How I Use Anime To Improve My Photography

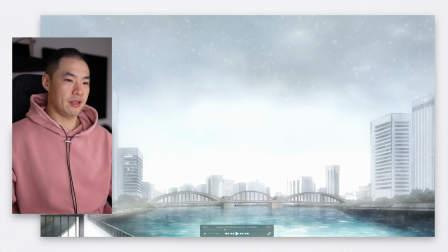Backlit so much that there's just shadow, and obviously he's actually in a proper room, right? So there would be lights, right? But they intentionally made him dark and that really like makes him stand out
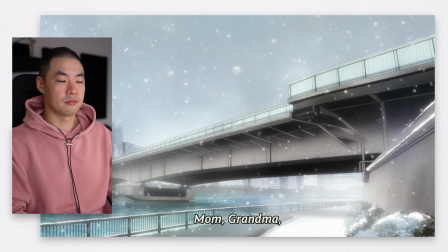as a silhouette and really draws your attention and your focus to him
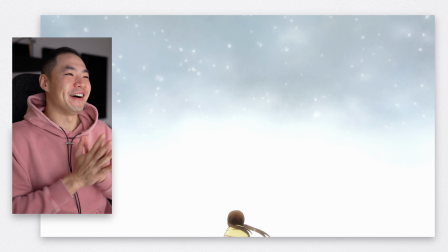okay let's pause that there one of the things that i love about this particular anime is the art style the art style i feel is so different
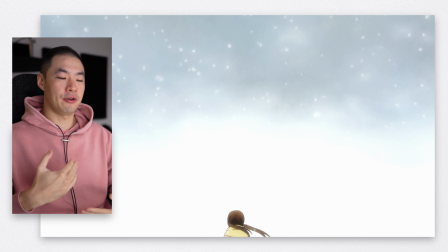to just about any other art style out there you know you could even be close to saying it's like it's somewhat but even watercolory. And this scene in particular that I stopped on right now doesn't really accentuate that, but maybe it will later on. But what I find really interesting about this scene, this set of clips,
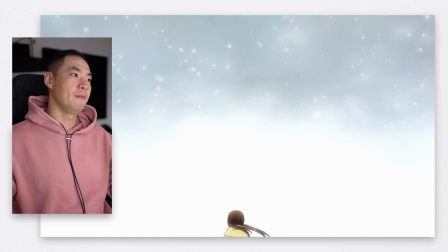is that she's like walking through her town and she's being really nostalgic about, you know, where she was and all that kind of stuff. And every single clip in the scene is desaturated, like a lot. And this is a theme that goes on a lot in this anime.
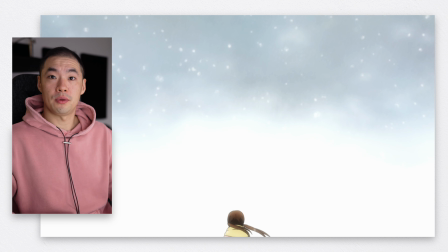They use color really, really well, like masterfully well. In this particular scene, what I noticed is that, you know, these clips all have really desaturated looks to them. They're all establishing scenes so you know, okay, like what the neighborhood looks like and feels like.
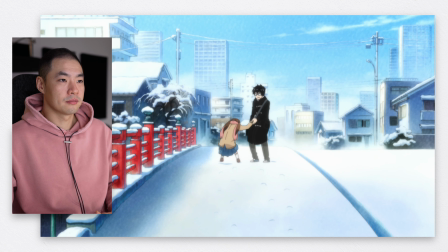But because they are a part of her flashback, they are all desaturated and it gives you that feel of like reminiscence, right? I love that. So the use of color here is, ah, these guys, so good.
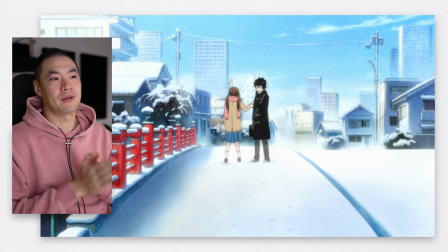I love this. This as a like single static image, it just, it speaks to me.
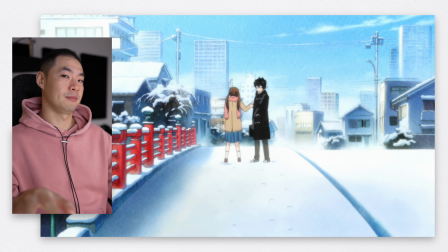They just use a technique that I love using personally, which is breaking the rule of thirds, right? So you'll notice that this particular image isn't on a third at all,
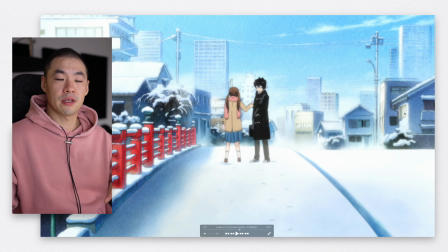right? what happens in this image is that the third is probably like up here it's where the tops of the skyline are right and she the the main subject of this particular scene is in the middle but probably also in
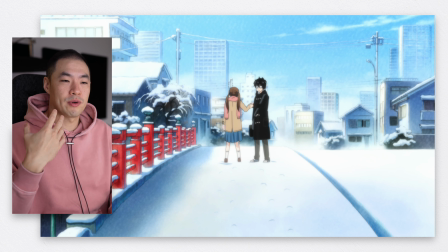the middle of the bottom row of that nine as well and that's interesting right because it creates this like this tension, right? There's no solidity or, you know, I guess confidence in this particular image.
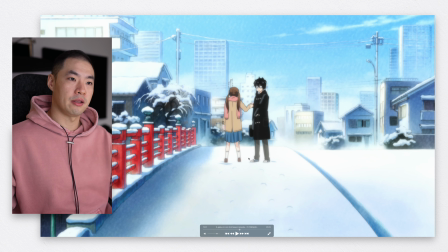Instead, you have a whole bunch of this negative space up top, which is pretty much nothing. It's just like snow and gray and gradients, right? There's not much going on, right? Compared to the bridge down the bottom and, you know, her in the middle,
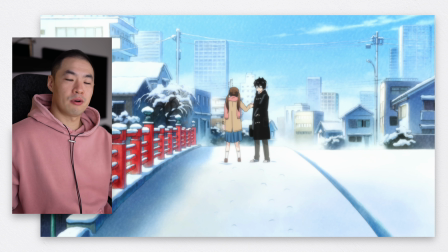her in the middle is important because that anchors you down to the middle of the scene. And if she was off to the left or off to the right, it wouldn't be as strong. And I feel that, you know, the offset nature of her going, you know, down in the scene is okay because she's in the middle, right?
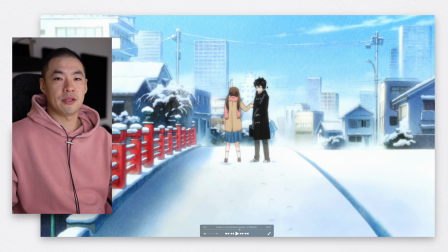But this is something that I do in my compositions all the time is that I put subjects in the middle of the entire row of that section of nine so that it's not super unconventional or super unstructured,
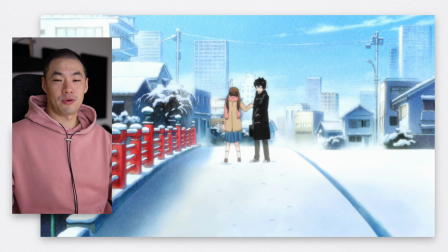but it does give this sense of, in this instance, like how small she might feel in this given moment. So the scene is very like sad and melancholy and you can tell by all the desaturated colors and all the gray and that kind of stuff as well.